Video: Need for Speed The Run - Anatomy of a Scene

When I heard about what we were doing, it's like, yeah, we're doing this coast-to-coast race called The Run. I was like, got it. No need to explain anymore. I just get it.
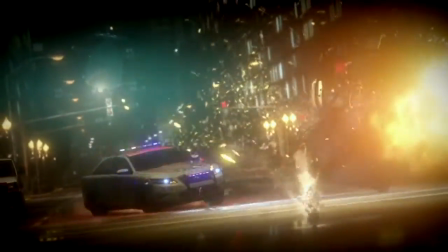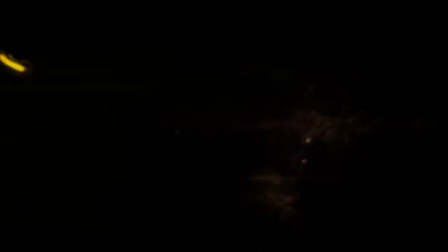Past Need for Speed games have typically taken place in a fictional city.
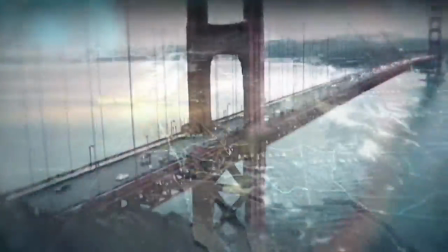So The Run actually takes place in the US and it's a legal race from San Francisco to New York City and we've never ever had that before.
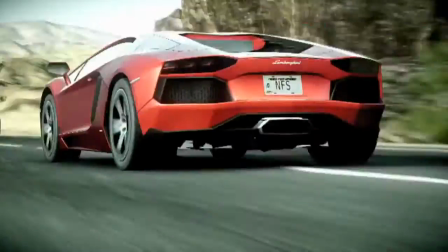So there's definitely an epic quality to the run it's not a casual race like i'll just take it easy every second counts
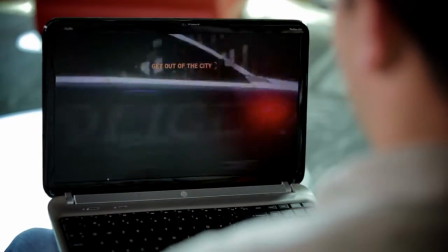audio really brings scenes to life so you can have fantastic visuals which we do with fantastic art team but then how do you bring that to life through sound and so
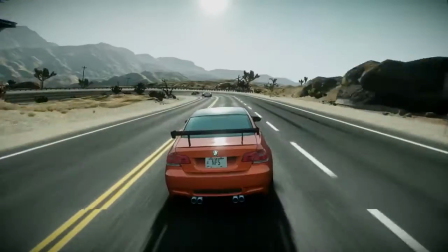the feeling was really trying to nail the different geography that you're going to be traveling through so the desert for example it's going to sound different in the mountains which is going to sound different than a busy city.
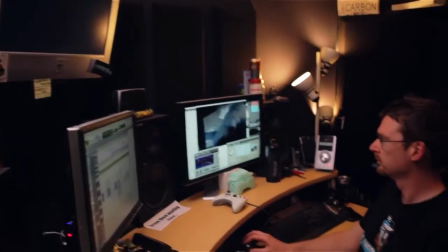In terms of sound effects, for the run, we had to make things a lot more human. And to do that, we had to add more sound effects.
Catch the guy! Catch the guy! Catch the guy! Get him!
In the past, we haven't had characters getting out of a car and running, even the dialogue as well.
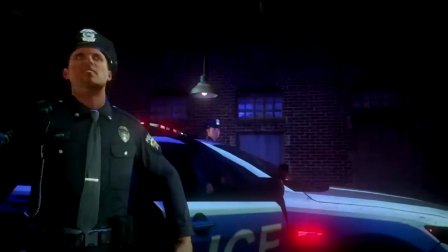You head around front. I'll cover the back. You got it.
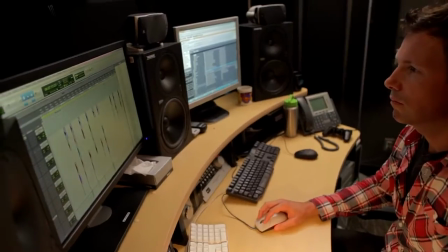We actually bring the sound team into the design meetings at the beginning when we're trying to think about what objectives do we want to accomplish with these trailers. It's so important to make sure those trailers come to light.
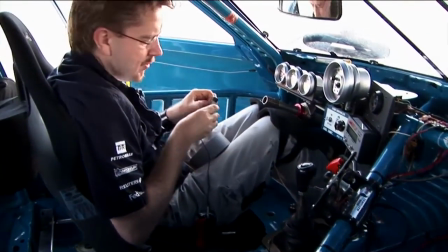The source files they have for actually creating the cars in-game and then what we use in our videos, it's a big deal because really the cars are the stars of the show. It's pretty amazing to hear what they actually sound like. Each car is recorded on average between 8 to 12 mics just for onboard. And of course you know there's the exhaust. 95% of our effort goes into that last 10 to 20% of making it a believable experience
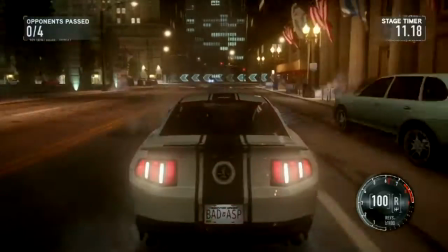We have such great audio engineers and fantastic sounds that really capture the power and the feel of the cars.
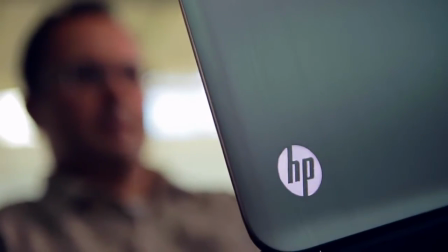If you've got a computer that can process that, you're going to get the full experience. And if you've got substandard equipment, the experience is still going to be fun, but it's not going to quite be what it could. In each of the main stops along the run, there's an epic blockbuster moment. The first big impact moment in Death From Above is you have this intense racing going
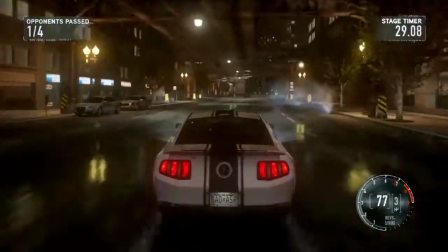on through the streets of Chicago and then out of nowhere you get t-boned by the mob. So bam, it's this metal on metal jarring experience that really sort of makes you stop and
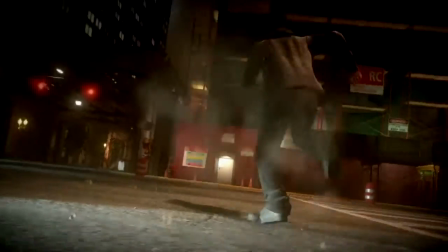think what the hell is going on here and then his only course of action is to run up the stairs in the building.
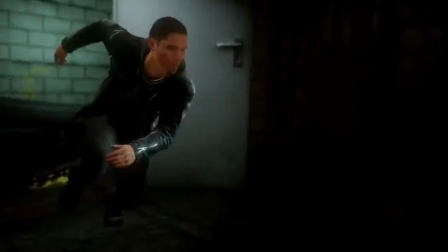You've got these little beats of footsteps and he's trying to jump this chasm from building the building and all of a sudden this helicopter looms up out of nowhere and you hear it and it starts shooting and it's like a holy crap moment. The base of the helicopter and then the sound of the bullets hitting the rooftops is pretty stark. And then the next experience is that he has to get a cop car to be able to get out of the city alive. He's got to secure that car and then the big action moment is when the chopper is firing on it. When you're driving that car and you first hear those bullets and hear those chopper blades whirring it gets your heart rate pumping.
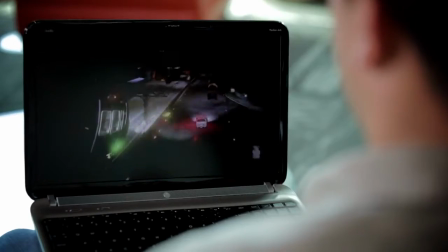After you've eluded the helicopter, sort of, this gas tanker explodes in front of you and then it's quiet.
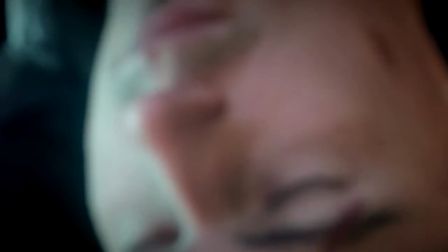You know there's small kind of orchestral sounds to set the tone and
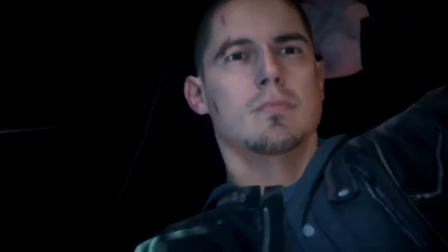then all of a sudden the camera zooms in and you hear this shrill train horn